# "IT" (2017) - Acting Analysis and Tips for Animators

Welcome back. Today we're going to talk about the movie It. And I'm going to take a look at some of the interesting acting choices, staging choices,
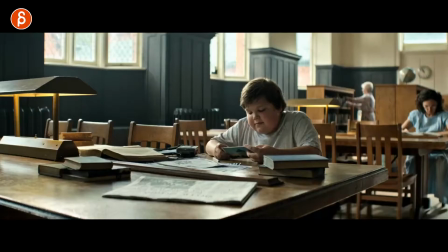[0:13]
some contrasting visuals, just in general some interesting stuff that you may or may not be able to use in your shop. And let's get right into this.
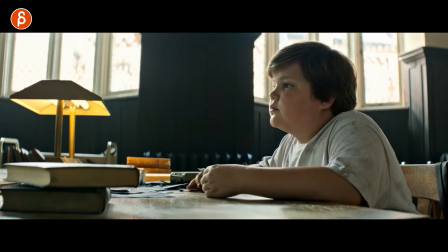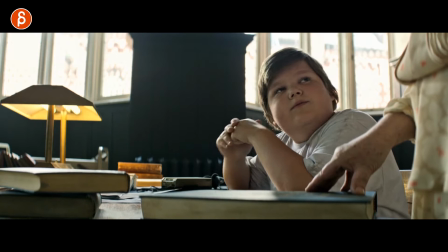[0:28] Found it. Isn't it summer vacation? I would think you'd be ready to take a break from the books.
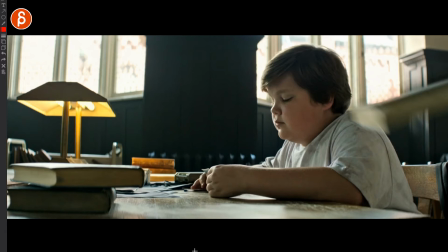[0:34] I like it in here.
so what I thought was kind of neat was the introduction of the other character in the scene
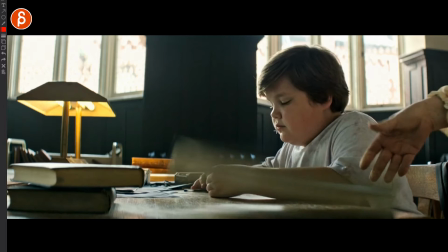[0:40]
so you can see him he's looking out and then you can see how the book comes in and I love this take here you got him reacting right away to
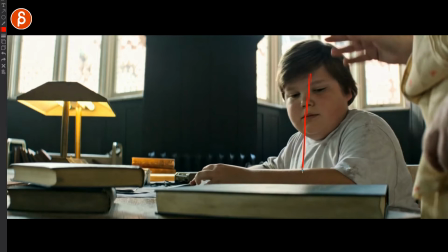[0:50]
this slam looks here has a
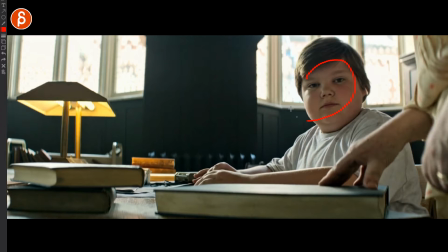[0:55]
little moment oh wait kind of wakes up kind of looks into the lens there and
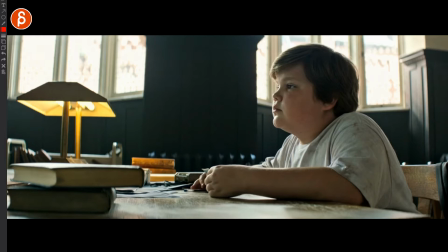[1:00]
then looks at her and it's such an interesting moment here so So for me, it says if you have a shot, you have your character and your character can do whatever, right? It could be looking out the window here just like him or he could be reading something or she could be drawing or doing something,
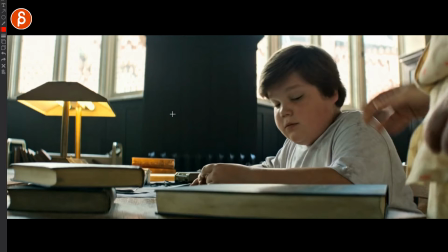[1:18]
whatever the action is that the character is doing. And then you could have an interesting intro by either slam here or putting down a bottle or whatever you want to do.
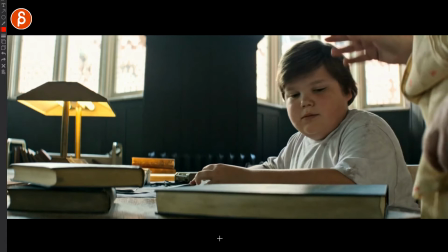[1:27]
Some interesting object that comes in, bam,
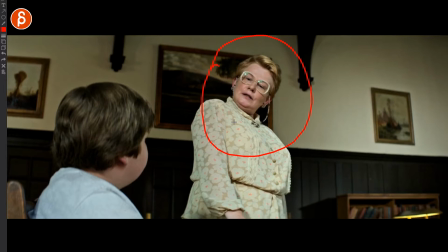[1:30]
that creates a reaction in this character and then you have interesting intro for another character i think that would be an interesting setup an interesting contrasty surprising beginning of a shot that could be a breakup of an intense stare or a character thinking whatever the character is doing and then you got that bam that contrasting move with sound and visuals where the character can wake up or whatever acting you want to put in there but i think that could be an interesting beginning of a shot. This next sequence is interesting to me because of the lack of movement. So let's play the sequence out first.
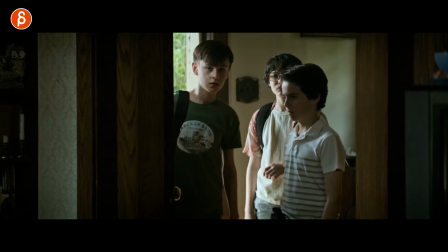[2:05] Aren't you forgetting something?
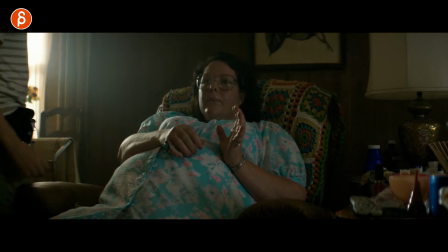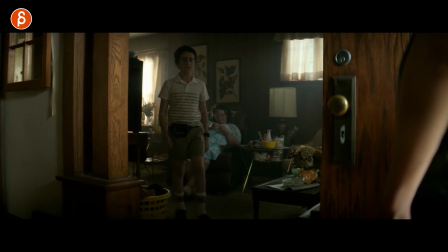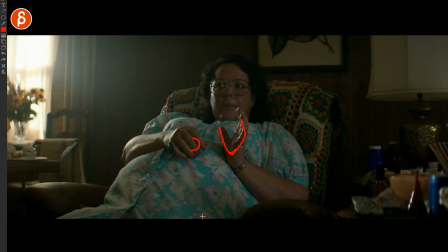[2:19]
So the interesting part to me was the mother. As he walks up towards her, clearly not happy about this, I love how she kind of holds this pose here. She's just kind of stopping her business and she waits. Now of course given her size she can't really move as much, right?
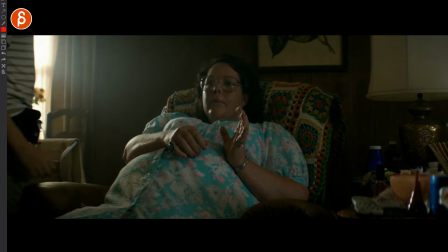[2:35]
But I thought that was really interesting how she kind a way it's just this very simple head move now this in animation would probably look like it was broken it's
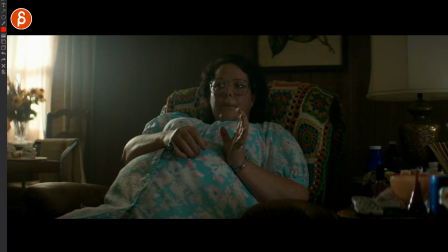[2:43]
like some ik head where the rest of the body is not moving but i like this idea of a character kind of being obnoxious i wouldn't say mean but it's kind of just annoying how she commands the kid and barely moves they come on give me a kiss and he has
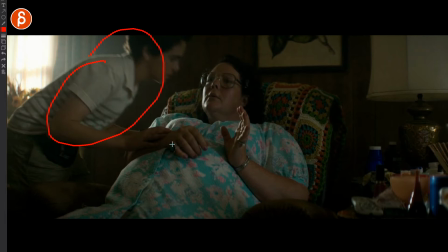[3:00]
to do all the work and then she's pleased it's again it's for me it's interesting contrast of more movement less movement and the relationship between
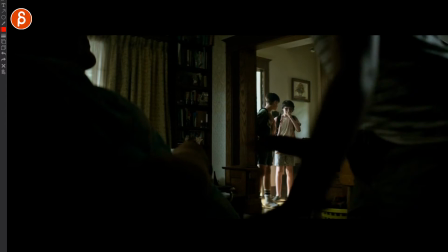[3:08]
these two characters and I like her little smile at the end as she's pleased yeah
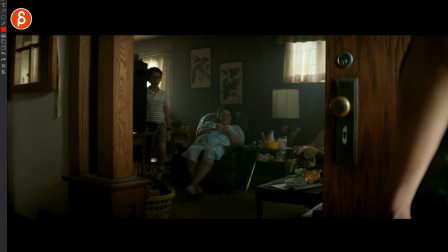[3:14]
that's it and of course these guys think it's the best thing ever and I love his little reaction there.
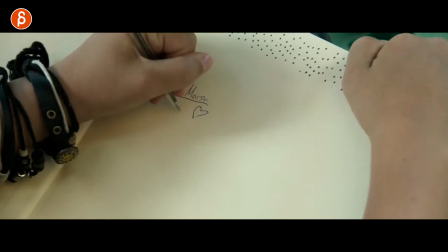[3:21]
Next up is this little cute exchange between these two characters so again let's take a
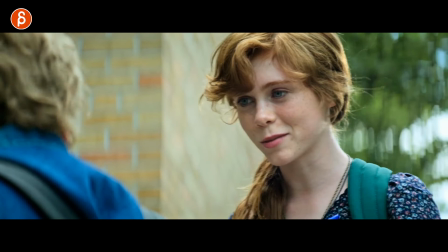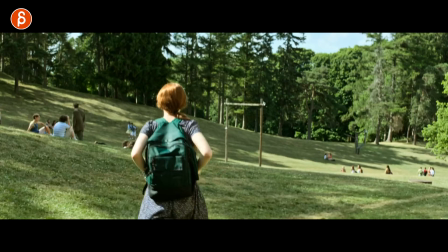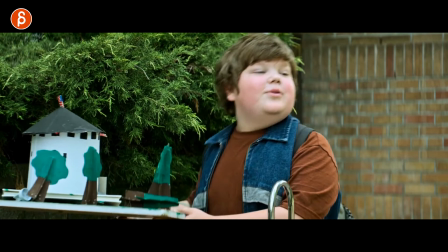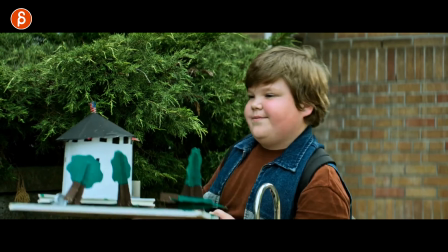[3:44] Please don't go girl That's that's the name of another new kids on the block So